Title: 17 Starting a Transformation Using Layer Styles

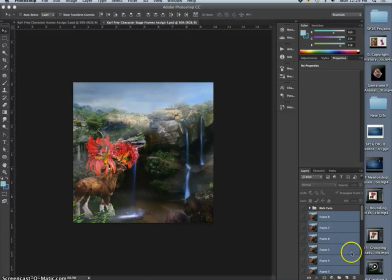0s
All right, so I'm in my stage here. I've got my 3 different kind of cycles. I have just the background, I have the entrance of the character, and then I have the combined cycle of the character moving within the moving background.
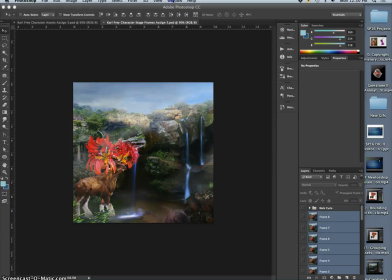14s
Whole time the background's moving. This is fairly ambitious, right? So now let's see if it all works. Make frames from layers. Get rid of that background plate.
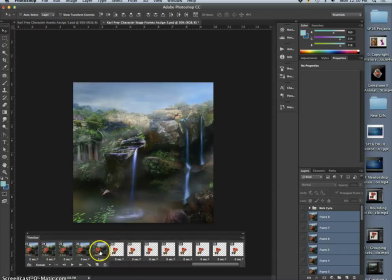27s
Set the timing on all of it. 0.3 seconds.
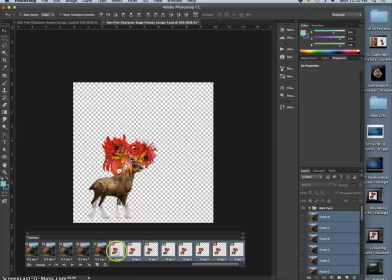33s
Get rid of the walk cycle that I'll use next. And play it through.
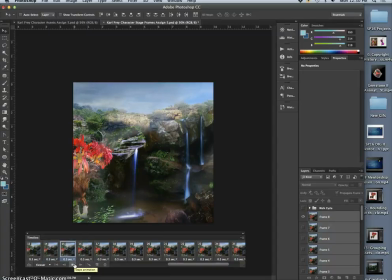42s
Beautiful mist rising. Character comes in. Good. So now, all that works. We're good. Because I'm going to be adding new things, I'm going to turn that off.
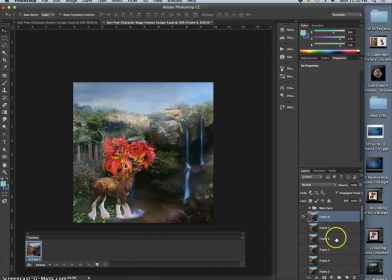61s
Now, we start building directly here now within the stage, because I've got everything I need.
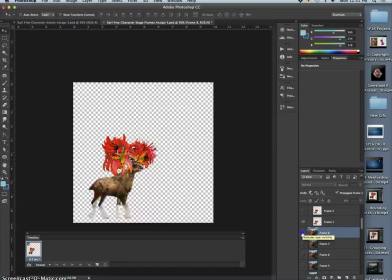71s
So I'm going to turn on frame 1. Okay, with frame 8, and I'm going to turn.
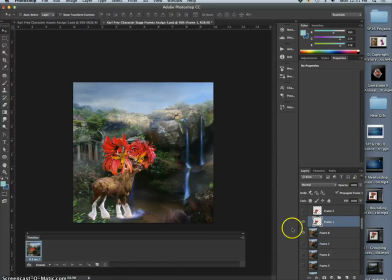81s
Actually, here, I think I can do this without too much difficulty. I'm going to make a new cycle just within the stage. See if you can follow along with me. All right, so I'm going to take the opacity down of frame 1.
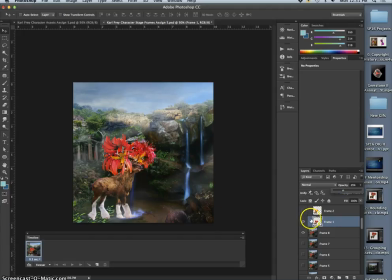104s
Because I want to make it look like it kind of appears. No, I don't want that because I don't want it to freeze the water. Okay, so this is what I want. Frame 1 is there, but now I want to go back to my clean plate behind.
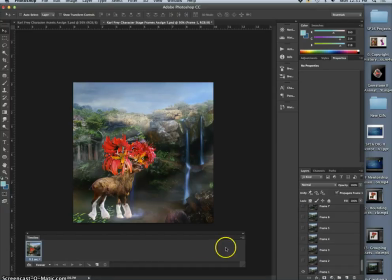Oh, bummer. Oh, that's really cool.
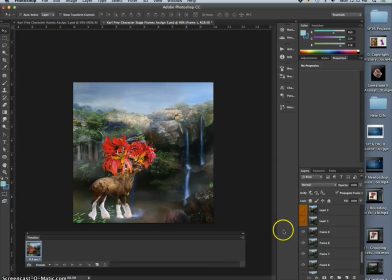139s
So because I got rid of all this land, you'll see in the animation we did that the character adds land. So that's why, planning is so key to this. And it's annoying that I forget these choices I made.
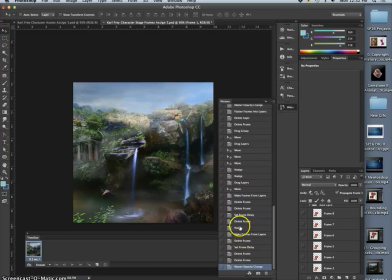154s
So let's see. So what's cool is there's no land there because it makes it a nicer landscape. And then the land suddenly appears.
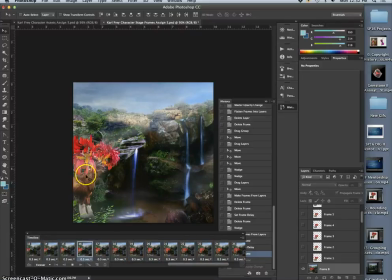173s
And I was saying that's cool because it'd be nice if the land kind of came in with him, but it comes in a little bit too abruptly. So how can we fix that? We find that moment when the land appears, and we see which frames are actually turned on.
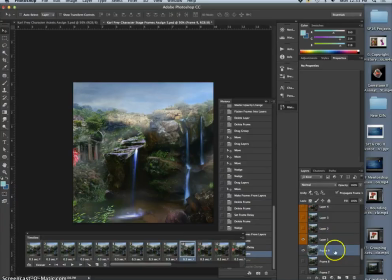191s
So right now it's just that frame, but I want to turn on the frame that was behind it for that same, or that layer that was behind it for that same frame. Then I'm going to fade it in a little bit, just by taking the opacity down to about 50%.
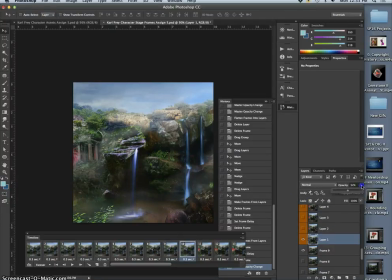205s
So we'll go from this to this. Maybe that's a little too strong. Let's take it down to like 30%. This really will look like the camouflage. Okay, so about to there. Then we go to here.
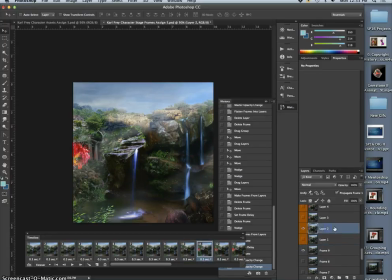220s
I'm going to do the same thing. Turn this on behind it. Take this to about 50%. And because my creature is supposed to be a magical creature,
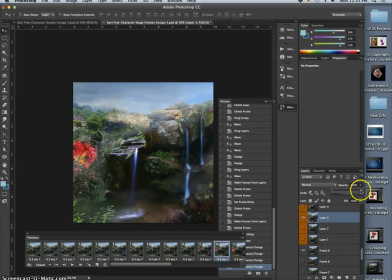236s
oh, I'm on the wrong layer there. Oh no, that's the right layer. Now to about 70%.